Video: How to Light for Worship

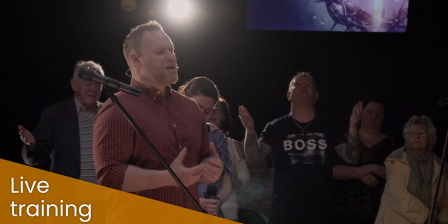Backlight, again, I think this is a really valuable lighting source.
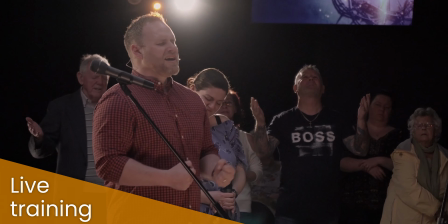You will get a significant impact from lighting from behind. And in fact, if I even cut back to the studio camera here for a minute, you will see there is a light there. That light is specifically set up to light me from the back here, and you will see it down my neckline and around my shoulder. You will see there's a little highlighted section around me that just helps me to stand out from the background behind me.
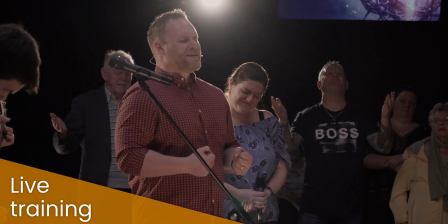And again, if we cut over to this video again, you can see the same effect here happening.
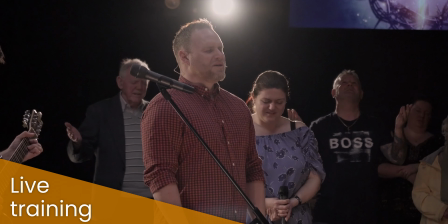So this guy here is, he was a preacher, and this was an Easter event that I did.
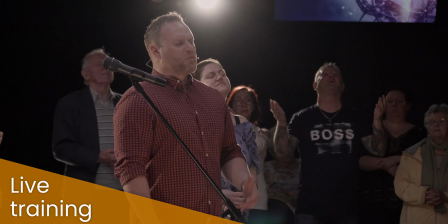This is my own church. This was the Easter event that we did.
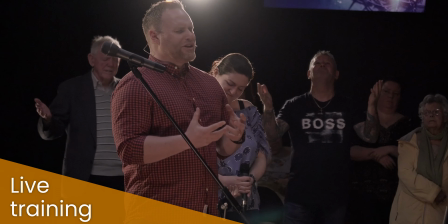And you can see here the backlight there, creating that kind of outline around this guy.
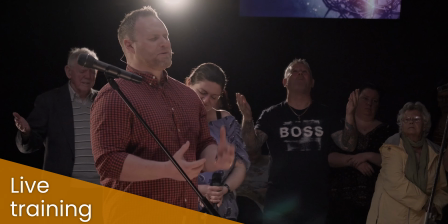It just really helps to make him pop out. I mean, particularly here, we were filming against a black drape background, so the
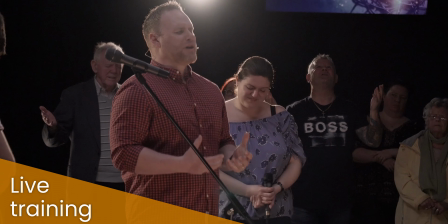white outline effect around the black drape really makes a high contrast,
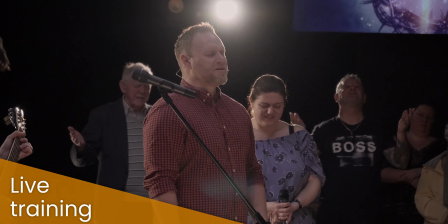very kind of poppy look. It really helps to sort of make people stand out.
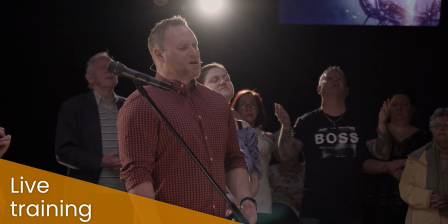So it makes it very clear where the centre of attention is here.
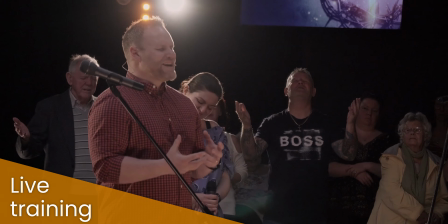The big benefit with this was we filmed this in the round. So this event, we do this every year for our Easter services.
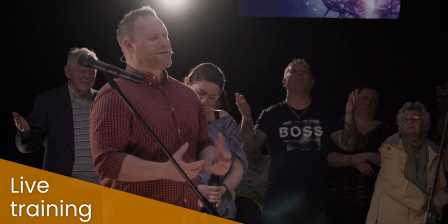We do it in the round, so everything's happening in the middle,
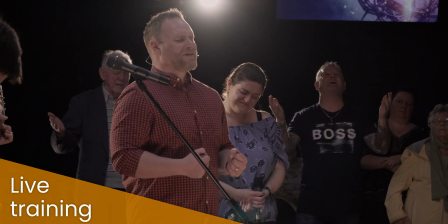which means there's a lot going on in the background, lots of people in the background, lots of movement and things in the background,
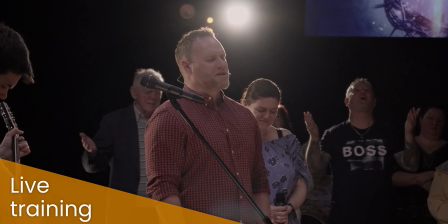which can easily become distracting. So by separating him from the background and really pulling him out,
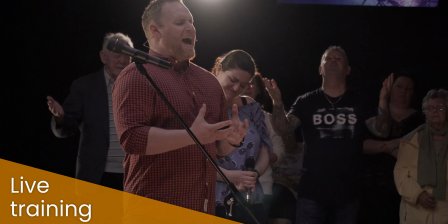making him the centre of attention, we can really draw focus to a certain part of the stage or whatever it is that we're doing. So if we really need to draw focus into one particular space, we can do that using backlight. Just really sort of isolate somebody, pull them out, make them very prominent and very obvious in that setup. Now, backlight is something. Sorry, I just need another drink. Developing a bit of a squeak, that bowl. Backlight is something that you might want to use more or less of depending on the context. So in this example, as I say, this was a very prominent, very strong backlight, and it makes it for a very contrasty, very poppy look. So it really makes them stand out, but it can be quite a strong look. And you might say, actually, we don't want to make it quite that strong. You might want to have something a little bit more subtle than that, and that's absolutely fine. You can adjust your light level to make that more or less obvious, so you can have a slightly more subtle look than that. But I've got another example here where effectively really that went too far in the opposite direction.
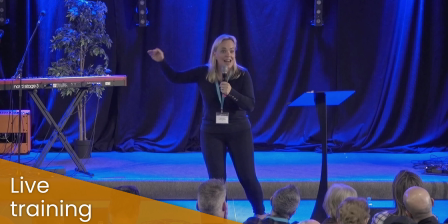Yep, so this video. Back to this conference that we did earlier on, and you will see here in this video that the backlight here,
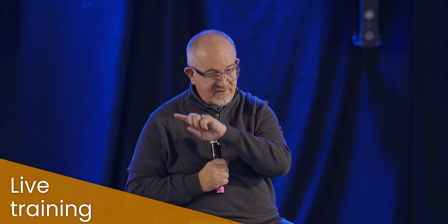the blue backlight here, is very, very strong, and as I've already said, we had some issues with the white light anyway.
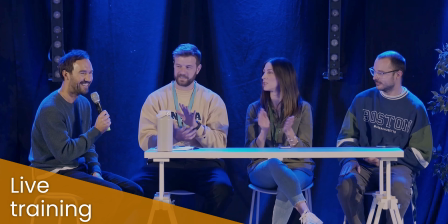And what I tended to find here was that the backlight actually was really overpowering the front white light,
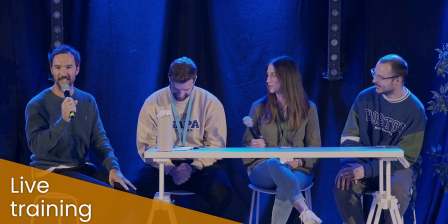and so we had a very strong and coloured backlight.
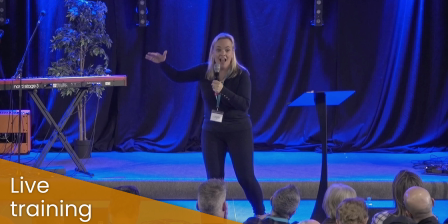So the backlights here are in blue, and so we've got this really kind of I wasn't a particularly big fan of this lighting look.
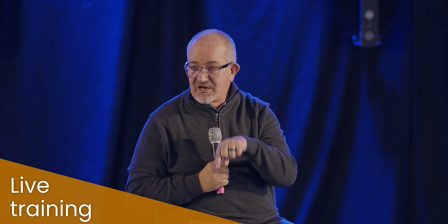I felt like the backlight here was
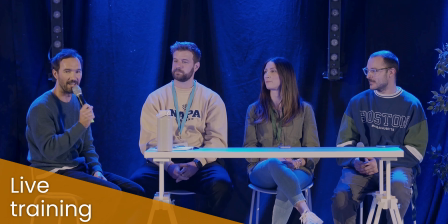too much, the white light was too little, and with it being blue as well, it was a very odd look.
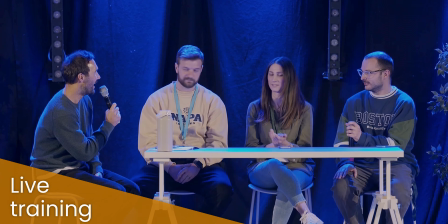It threw everything into this fairly kind of cold,
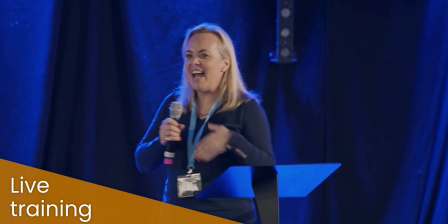sickly looking thing, and for me it just didn't really work very well, this particular lighting design.
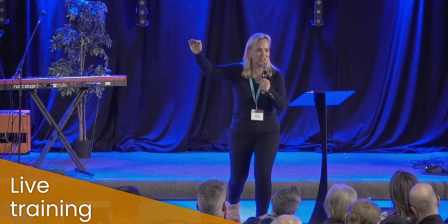Now, just to be fair, I need to make sure we say that this is there isn't actually an operator running these lights.